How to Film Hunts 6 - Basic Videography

There's more to presenting good footage than simply using the right equipment and the right settings. It's often said that a good cameraman can produce a better looking video than a poor cameraman who's using the best gear that money can buy. That's because they understand different techniques and rules of thumb in videography. Those are the techniques that Austin's going to dive into in this instructional video.
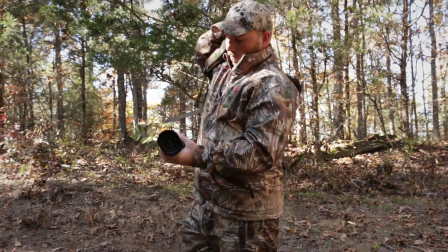18s
Now let's learn to set up some basic video shots in the field. First, we have composition and framing.
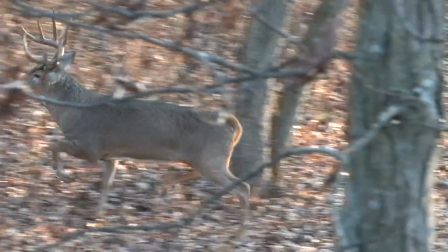25s
In other words, what objects are in your footage and where are they positioned in your footage.
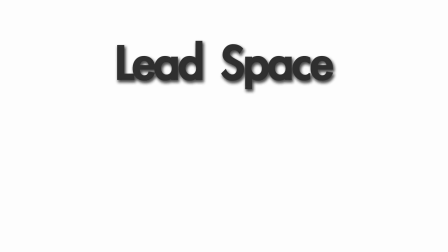30s
So the three most important things to know with this are lead space, head space, and the rule of thirds.
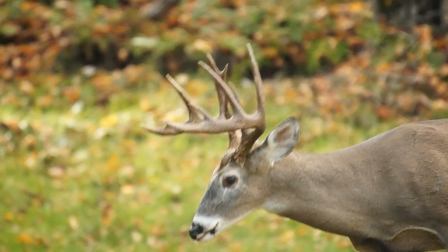36s
Lead space, also called nose room, basically means that an object should have more space in the direction it's looking and less space behind it.
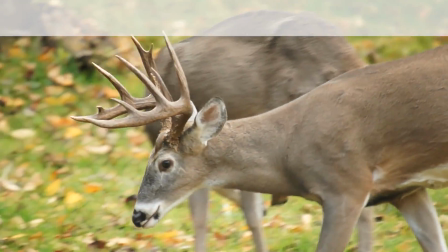44s
Head space is how much space you put above an object. Right now we don't have enough head space because the antlers are cut off.
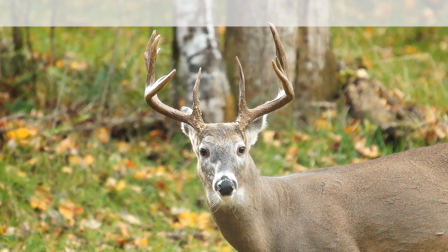51s
Once we put a little space above the antlers, our head space will be okay. With the rule of thirds, you divide your image into 3 vertical sections,
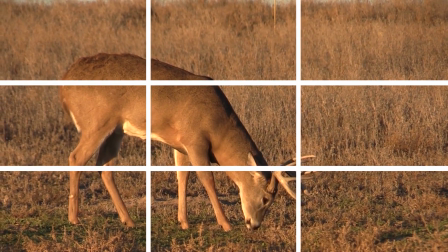59s
3 horizontal sections, and place your subject at the correct intersection according to your lead space and head space.
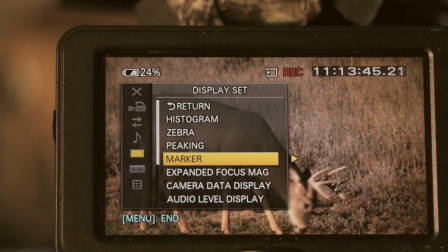65s
It's an easy trick to get great shots. Most cameras even have a 3x3 grid that you can turn on in your viewfinder to help set up these shots.
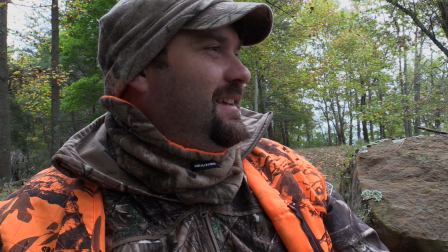74s
Keep in mind though, these concepts are not absolute. Lead space and the rule of thirds are more important with interviews.
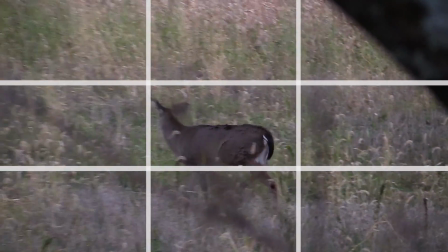81s
But when it comes to field footage, putting the animal in the center works just fine. Just don't make it this backwards and you'll be okay.
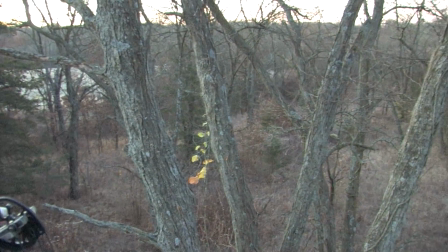89s
With framing, the majority of your shots are going to be wide, medium, and close shots.
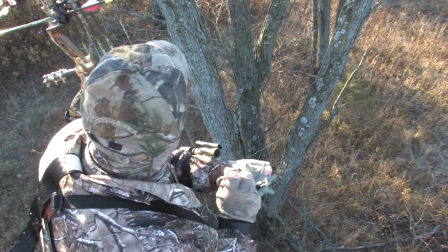96s
Everyone has a different definition for these shots, but here's a good rule of thumb. When filming a person, a wide shot shows the entire body.
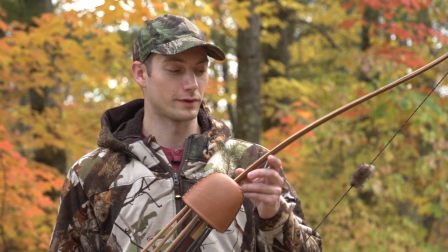103s
A medium shot is the upper body, and a close-up is a body part like their face or their hand.
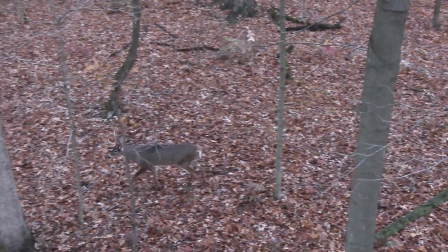109s
With animals, the shots are framed a bit looser. A wide shot shows the entire animal with some room around it for movement.
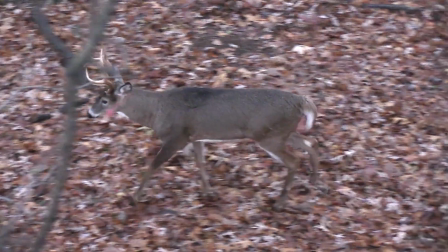116s
With a medium shot, the animal's taking up a good chunk of your screen, and a close-up usually cuts off part of the animal.
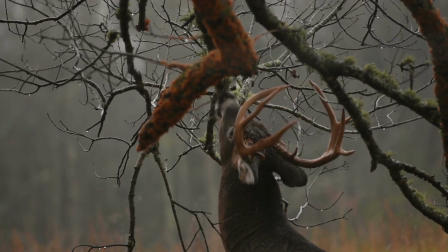124s
Again, there's no exact dimensions to these shots, and don't limit yourself to just these shots either.
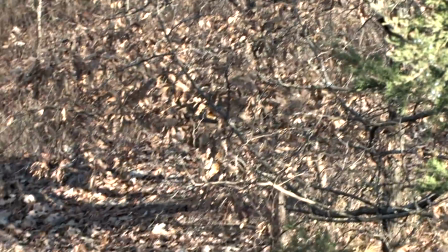129s
Most of the time, it's common sense how to frame your shots, but if you're filming a kill shot, it's good to have extra room so you can keep up if the animal takes off running.
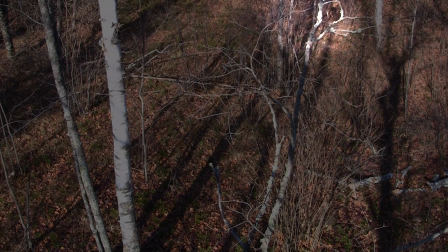139s
If you're self-filming, you might want to go extremely wide on the kill shot so you can focus 100% on hunting and not worry about missing the shot with your camera.
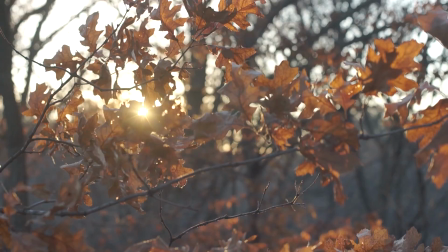149s
A big part of filming hunts involves getting B-roll footage. B-roll is just any extra footage that helps tell the story.
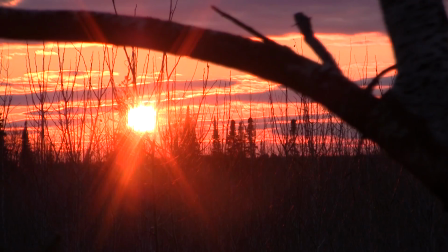156s
It's a great time to get beautiful shots and practice with your cameras.
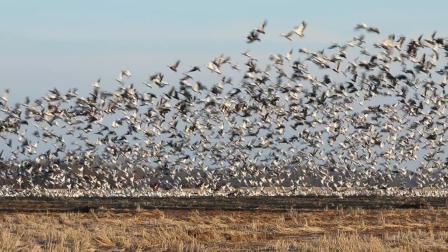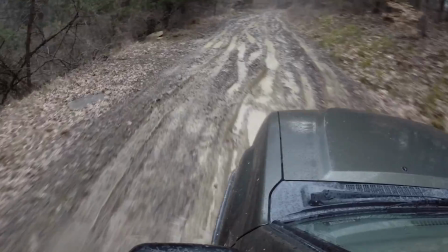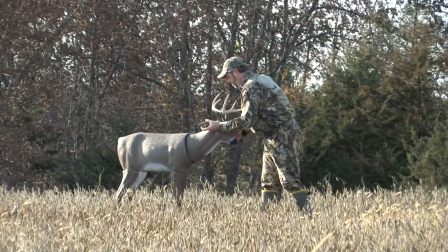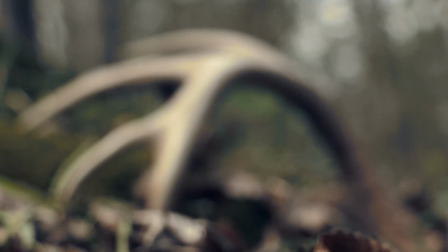176s
DSLRs are great for B-roll because they can get a shallow depth of field and the audio isn't real important.
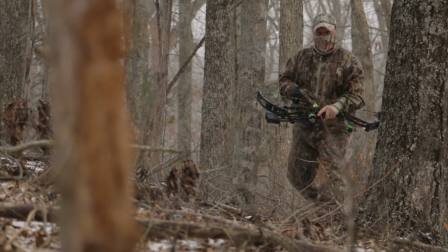181s
The shallow depth of field also allows you to rack focus your B-roll shots. And with modern technologies like touchscreen focus, even beginners can do a rack focus.
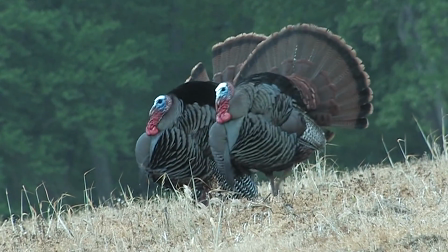192s
There's a lot of common mistakes people make early on, so here are some tips that might help you out.
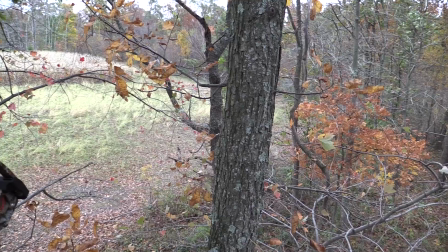197s
First, make sure you get an establishing shot. It's just a really wide shot of your hunting area so your viewers can understand where you're at.
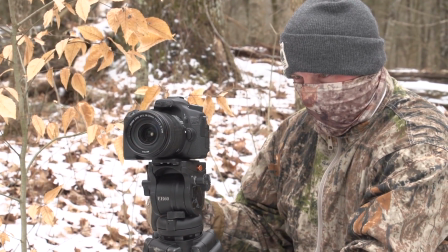206s
Establishing shots are one of the few good times to pan your camera. If you're going to use a pan, do it smooth and at a pace that's not too fast.
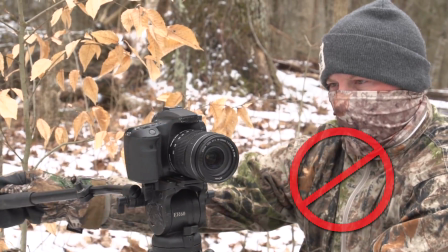214s
And don't try to get everything in the shot either. Another tip is to make sure your footage isn't crooked.
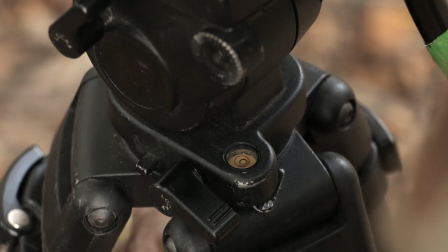219s
A tripod has a leveling bubble, but if you're shooting handheld, pay attention to the trees or horizons in your viewfinder.
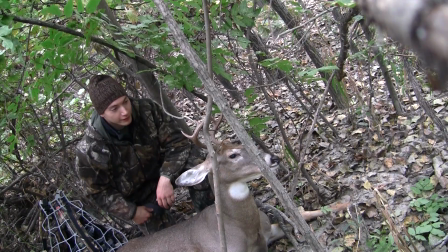226s
If you have to fix crooked footage in editing, you lose resolution because you have to rotate it and then blow it up.
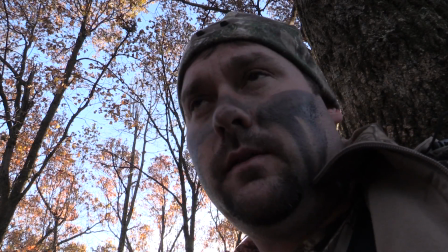234s
Extreme vertical angles can also be hard for your viewers to watch. A more level shot like this typically looks a lot better.
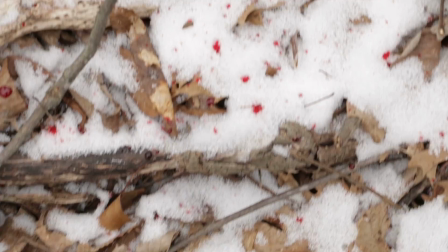241s
The same thing goes with following a blood trail. Looking straight down can make viewers dizzy, so again, a more horizontal approach might look better.